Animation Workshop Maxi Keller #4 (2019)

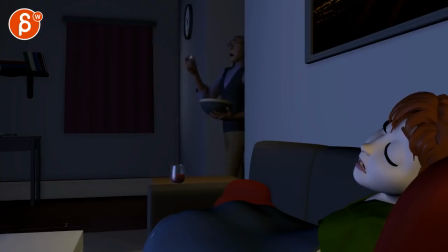481s
this is extremely picky and i know he has to hold that ball there's just an ever so slight if you could when that elbow is up here and then goes down if
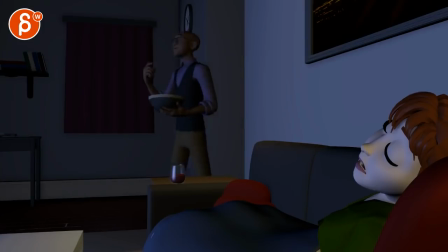496s
you just involve that that hand that wrist a bit more there's some sections there and through there and i know you asked to be picky so these are my my super picky notes there's an ever so slight hint of an ik hand which
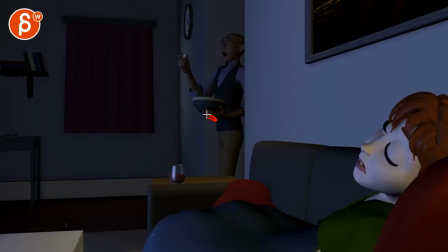514s
i totally understand why you have it i'm just saying i know you don't want to bounce around the bowl and rotate too much because it would be too light and too loose it's just a slight feel of ik there so every time
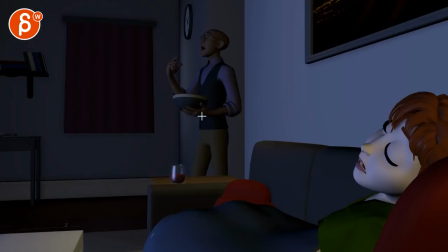527s
there's movement in the in the elbow up and down just to kind of involve that wrist up and down as well just a bit just as a slight ambient move there polish stuff would be to me when you see a hand like this
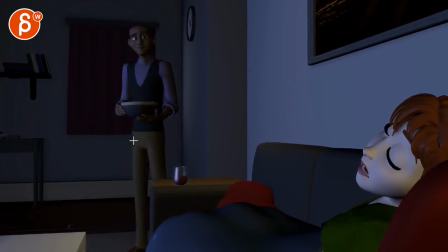547s
well this is cool but if i look at the other one to me it will be if he brings this up there might be a bit more tension i will press the fingers in maybe bring them in a bit more for that tension and then here it seems like it comes off the bowl but it will probably two
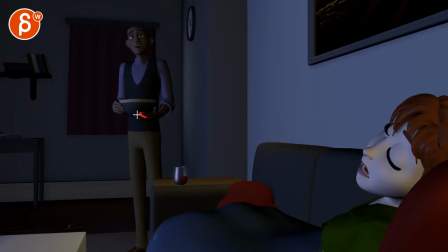564s
or three frames two or three frames earlier start changing the pose on the fingers there. The index could come off and curl a bit and it's not just a roll off just a bit more finger involvement there
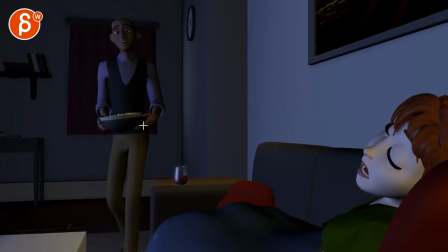581s
which is again super picky because once you get to here excuse me i should pause before i cough got nice triangle poses there because you guys look at the politician pose there but you got nice
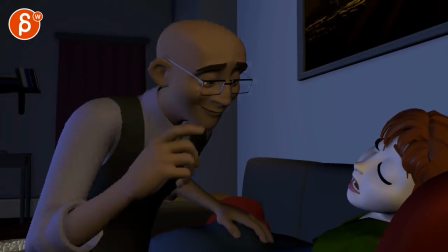597s
changes there all of that is really nice you got interaction there on the cloth for
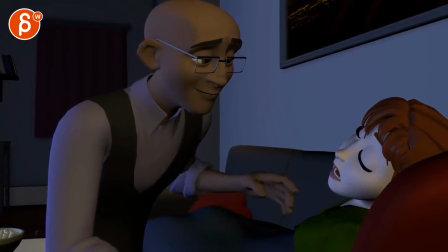602s
the blankie that's all cool now that being said this seems harsh how those fingers hit her cheek boom i would actually that's where i would ease in and really be gentle with that this
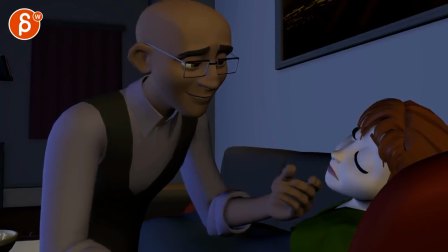622s
is cool that's nice too ever so slight floatiness through there i would probably go from here and then speed up and by speeding up i mean maybe two or three frames cutting out of there this
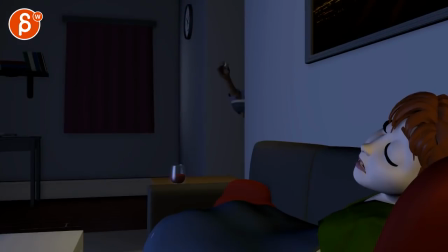641s
is cool there's some really nice stuff there with the compression and adjusting the fingers it's very nice uh
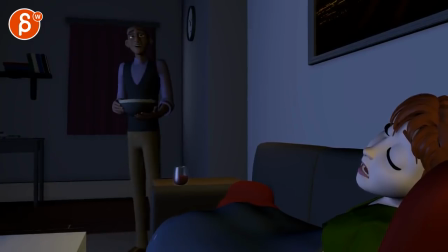654s
here from here to here and i i again I understand why you're doing it it just has this feeling of it's the wrist is curved in and then comes out while the elbow is kind of staying put
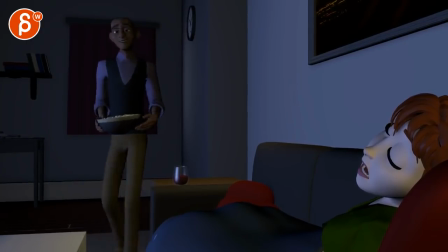671s
and I know this is tricky to do but again it's just it has that slight IK feel of a very independent wrist compared to the elbow so to me it's just i think it's the visual of as you bring out that wrist
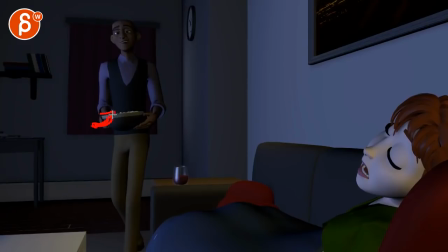688s
or the fingers out with the hand out that wrist comes kind of in if you see this it's super subtle but there's again a slight ik feel to it and
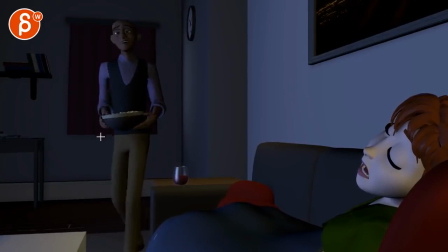706s
probably also reacting and probably more so than that that straight line through there that the timing is a bit even it just all floats a bit like that straight path the floatiness a little thing on the wrist